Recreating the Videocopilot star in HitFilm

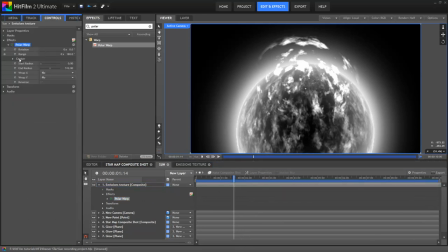When Axel was creating the star earlier, he used a 3D point as the main central position for all the different elements. We can now reuse that for the polar warp. So, in the warp center properties, I'll set the layer to that same reference point.
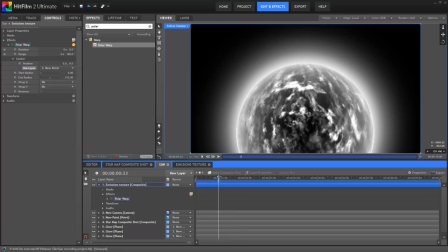Ta-da! Our warped emission is now dead center on the star. Now it's a matter of adjusting the range and radius settings to position the emission. Try saying that 10 times fast.
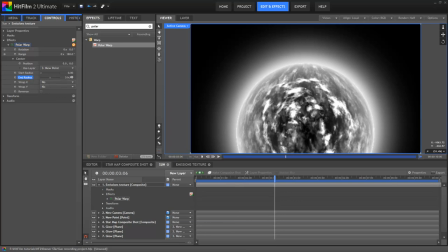Let's start off at the top edge of the star. I'll boost the end radius up considerably so that the emissions reach out to the edge of the outer glow. I'll then drop the range down to decrease the amount of warping, confining the texture to a specific smaller area.
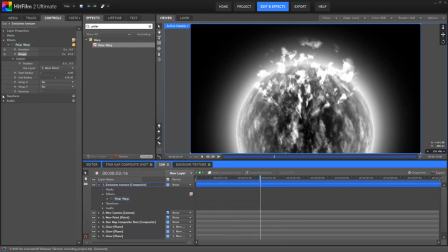I can also tweak the start radius to determine the angle and stretch of the emission. I now move the emissions layer to underneath the star map layer. So that's looking pretty good.
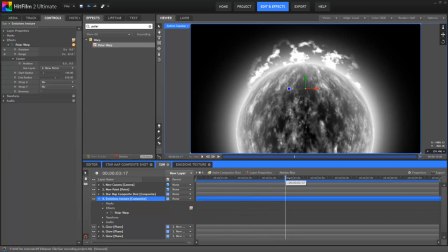One of the advantages of using polar warp is that the texture is actually naturally curved around the edge of the star, rather than just being a horizontal texture that's been positioned. Filling out the rest of the circumference is now really easy thanks to the polar warp.
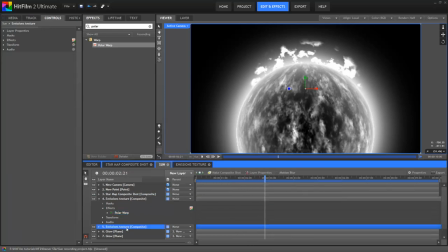First, I'll duplicate the emissions layer. In the duplicate, I'll go in and tweak some of the settings. How much you tweak is really up to you. To start with, adjust the rotation to move the emission around to a different area, so maybe around here is good.
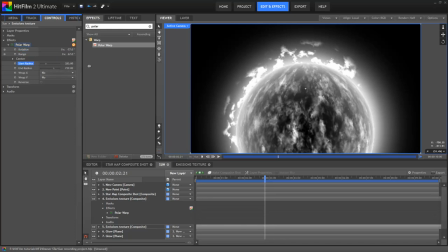I'll also tweak the start and end radius properties to give it a different scale. Just keep tweaking until you get something you like, there's no hard and fast rules about this. I'll also adjust the range. It's about getting variety into the effect so that it doesn't all look like the same animation all the way around.
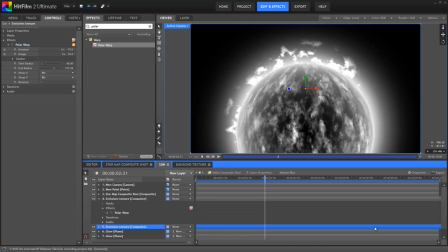Talking of which, the final step is actually to shift the layer on the timeline. Because our main effect is only 10 seconds long, and our emissions composite shot was 30 seconds long, it gives us a lot of frames to play with. So I can shift this layer to the left, which ensures that the animation is now different to the original emissions layer.
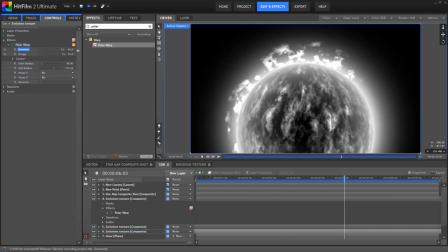Keep duplicating and adjusting the polar warp and shifting the layers on the timeline until you've covered the whole surface. You can get as detailed as you want, adding multiple layers to create a parallax effect if you want. It's entirely up to you.
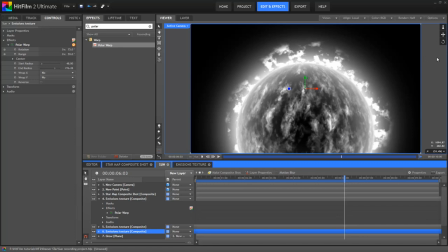The cool thing is that because everything is linked to that 3D reference point, I can move the camera around and the emissions stay in place around the star.
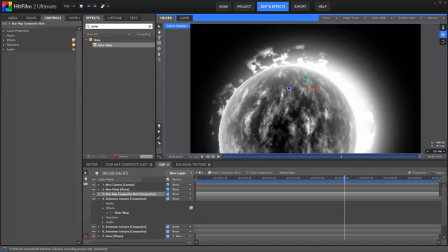You will notice that the glow isn't currently moving with everything else.
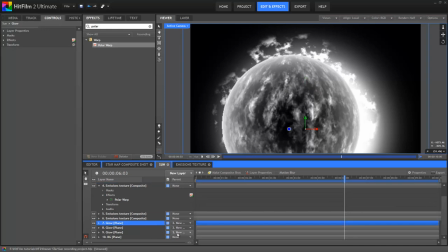That's because Axel didn't quite get around to switching them to 3D, even though he did parent them to the reference point. So if I quickly switch those glow layers over to 3D,
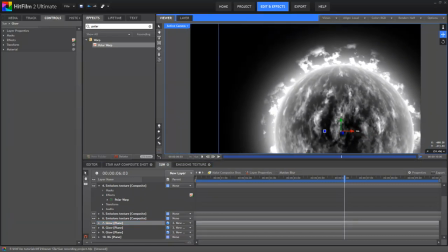they'll also now stay in place as required. Okay, that about covers it for this Star of Emissions.
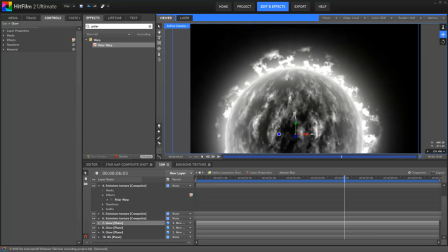I'm going to hand you back to the capable and gentlemanly Axel Wilkinson for the final steps of colouring this thing.
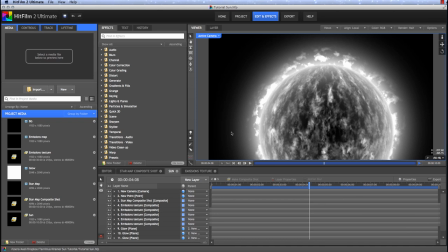Oh, it's me again? I'm on? Now? Right then. As Simon mentioned, the next thing to do is add a bit of colour to this shot. We've created the various elements in grayscale, so now we can colorize them all at once using a grade layer.
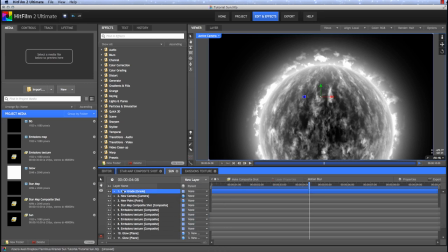So we'll add a new grade layer that sits on top our timeline. It'll affect everything underneath. And let's rename that. I'm just going to call it color. And then let's add a gamma effect to that grade layer.
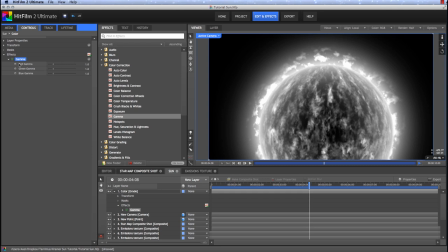Now gamma gives us access to the three individual color channels in our image. So we're using a different tool, but the same concept that Andrew used in his tutorial, mixing red and green to create an orange color.
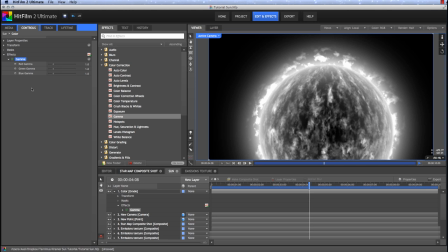Is that right? Red and green make orange? Dig out your color wheel and check the color theory on that if you want, but I'm going for it. Let's set the red to 2.
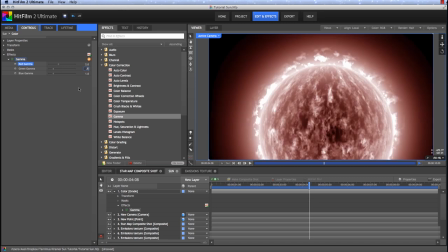We'll bring the green down a bit, but leave some, so let's set that to 0.5, and then take all the blue out.
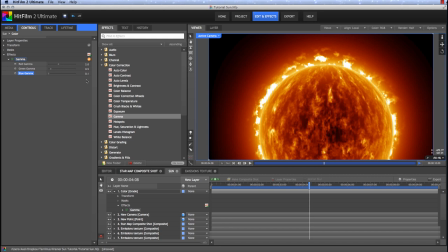I'll hit 0. 0.1 is actually as low as it goes, but that gives us the look that we're after. If you look closely in the glow here, you might notice some color banding where the gradient isn't as smooth as you like.
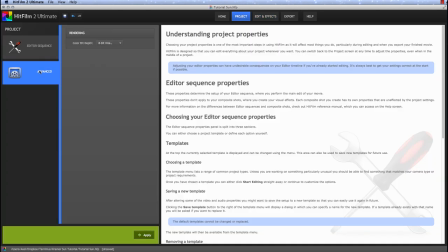We can easily correct this in the project settings. You can go over to the Advanced tab and change the bit depth to 16-bit float. And that will make those gradients nice and smooth. Now it does also slow things down a bit, so you might not want to stay in 16-bit float all the time.